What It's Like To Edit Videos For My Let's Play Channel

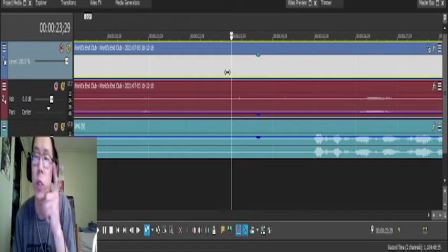243s
So what I do is I kind of find the first frame of the transition, and my buddies are texting me.
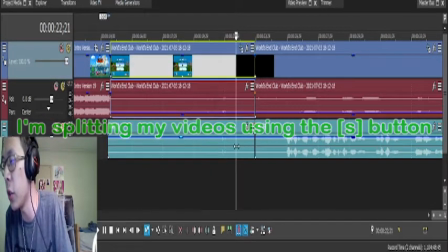251s
All right. And cut out all this stuff right here out because I don't need this stuff.
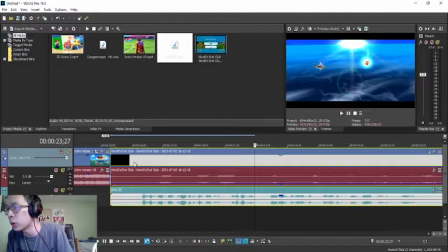257s
It's kind of unimportant. And go to next to the intro, and then add a little transition.
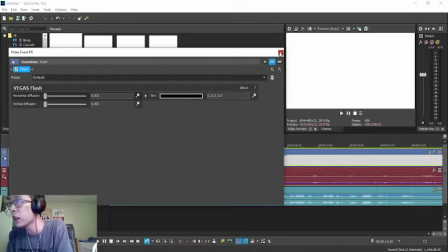264s
I go with the basic flash transition. This, and the video can begin.
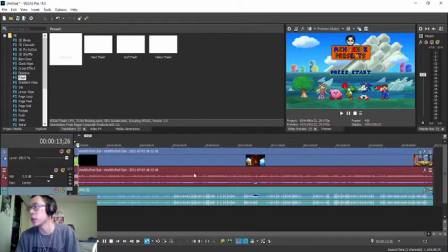271s
Now, what I do in order to save myself some effort on
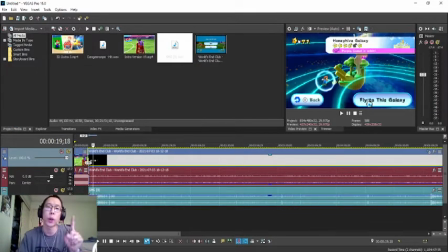278s
my videos is I use the L button to speed through the video.
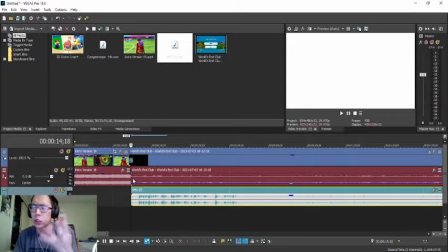286s
You can do up to 2 times, 4 times. You can also go up to 8 times as well, but if you do 8 times, then you can't hear the sound past that.
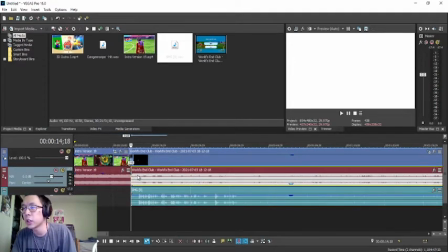293s
So I kind of see what happens. Welcome back to
Terrace because we have a
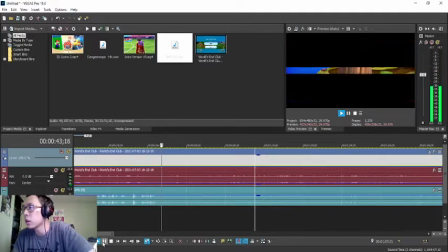302s Look at that. The purple coins got the entire kingdom.
Okay, so this looks like I'm gonna have to post-commentate. I'm gonna worry about post-commentating later. But for now, I'm gonna go ahead and find the first frame of transition, which is right there.
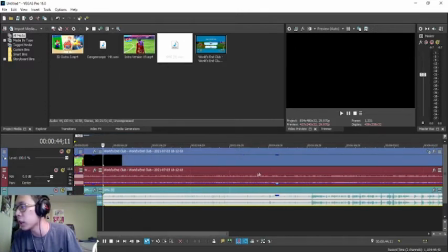317s
I'm gonna go by another frame here, split this up. Looks like I'm gonna have to speed up this purple coin mission here.
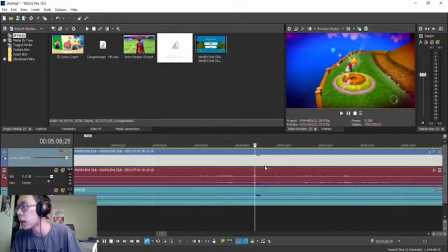325s
So I have to find the part where I grab the star. Is right around there, right here.
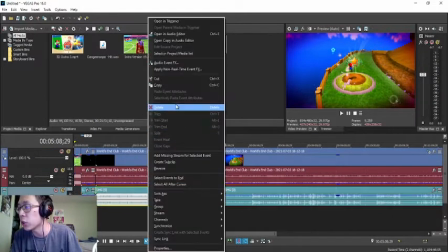331s
Okay. And since I wasn't talking over here through live commentary, I can just eliminate that.
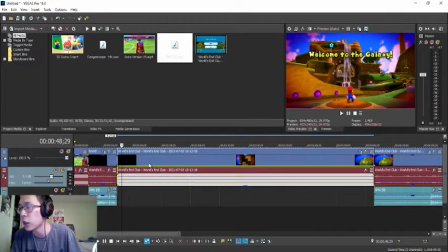337s
Mute the audio because I'm gonna add music in.
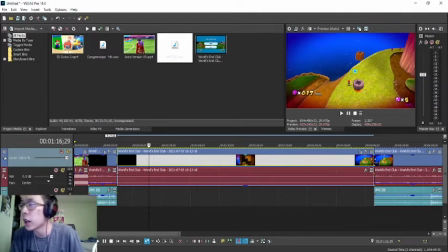340s
I'm gonna worry about music later, but for now, I am going to speed this up.
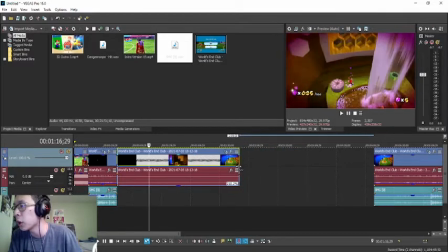347s
This is a pretty long-ish purple coin mission.
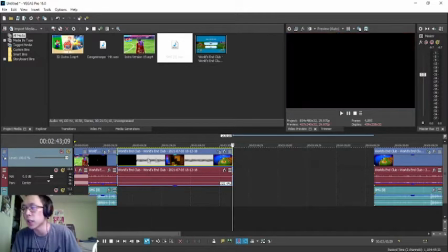350s
You want to make sure you speed it up to a point where it's not going to take that long within the video itself, because you know this is YouTube. Everybody's watching YouTube videos are ADHD. You know, you want to go from mission to mission to mission to mission to mission.
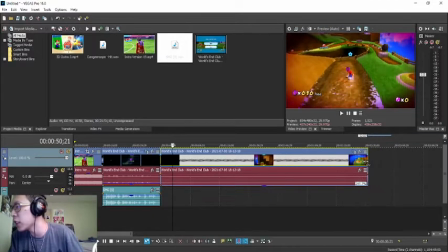364s
So I'm gonna go ahead and speed it up through. I want to say maybe 300%, about 300%.
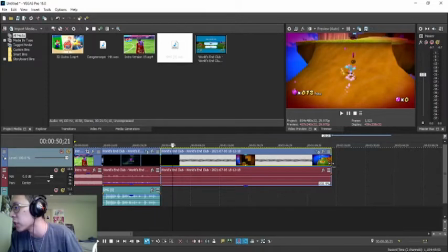373s
Yeah, let's see how this looks. Let's see how 300% looks. Okay, that's pretty fast. All right. Could be a little bit faster, but I'll probably worry about it on my own.
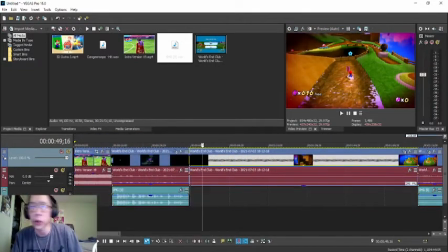385s
Once it's at the point right there, I gotta go ahead and find some kind of song to put in here.
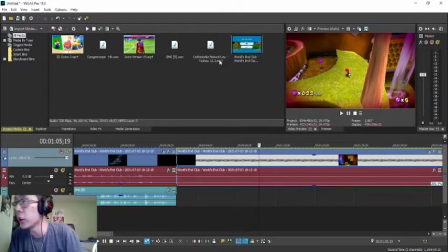390s
Okay, I found what song I want to put in here. I like this music right here.
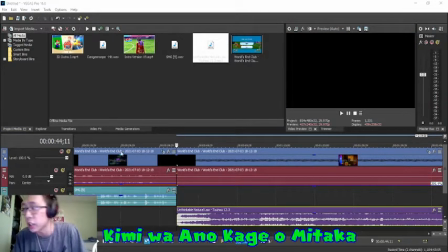394s
This is Kimi wa Ano Kage o Mitaka from the game Touhou 7 12.3.
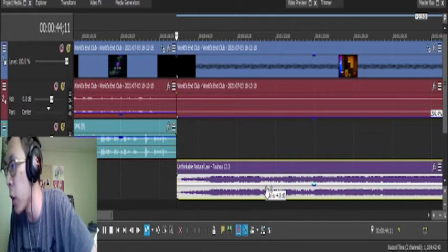402s
So we're gonna go ahead and add this in, and this music's kind of loud, so I'm gonna go ahead and I guess half the volume there.
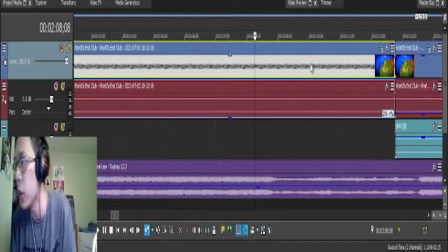409s
That way it's not like too loud to the viewers. I want to make this exactly 300%.
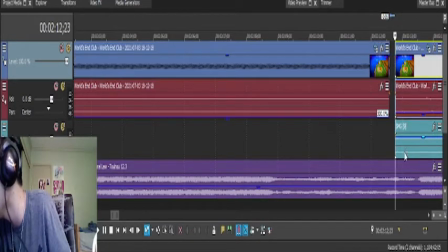415s
Zoom in on the track a bit here. Okay, it's at 300%.
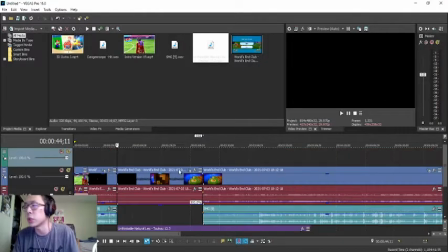420s
Right, and then some people want to know what music I'm playing. I'm gonna go ahead and add a video track above.
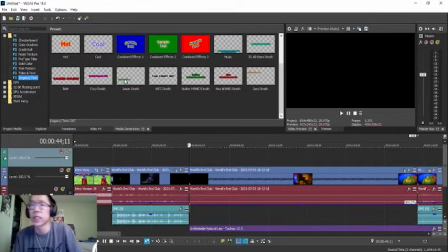426s
And I'm gonna go ahead and go over here to legacy text. Legacy text is where I could actually use some of the fonts here. I also have some presets saved over here. Let's go ahead and add music, preset for music here. Go ahead and type in the name of the song here. It is Kim.
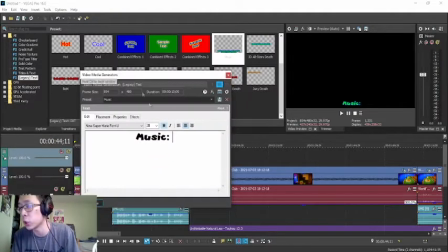446s
Oh, you guys. Oh yeah, I'm only showing one screen. Okay, but here we go. Kimi wa Ano Kage o Mitaka, and then the game of where it's from. Okay, that's not enough space, so I'm gonna have to add another line here.
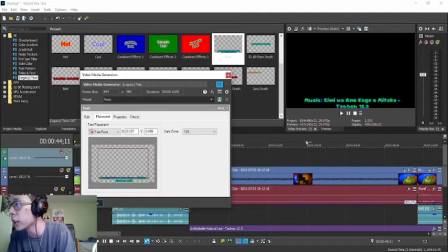467s
Touhou 12.3. Right, and then since that's a little bit cut out off on the bottom there, I'm gonna have to move.
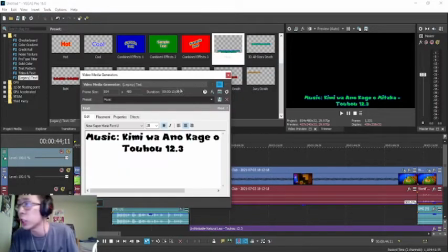475s
Right. Actually, probably change the duration of the text here to about 5 seconds.
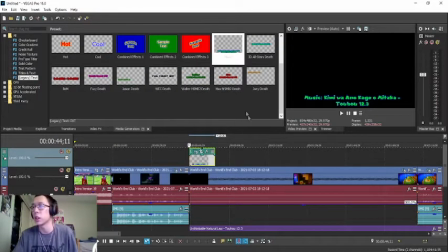481s
5 seconds is enough to kind of know what the title is, what the song name is.
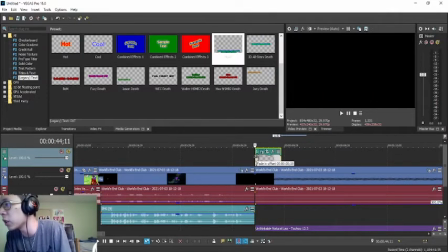488s
And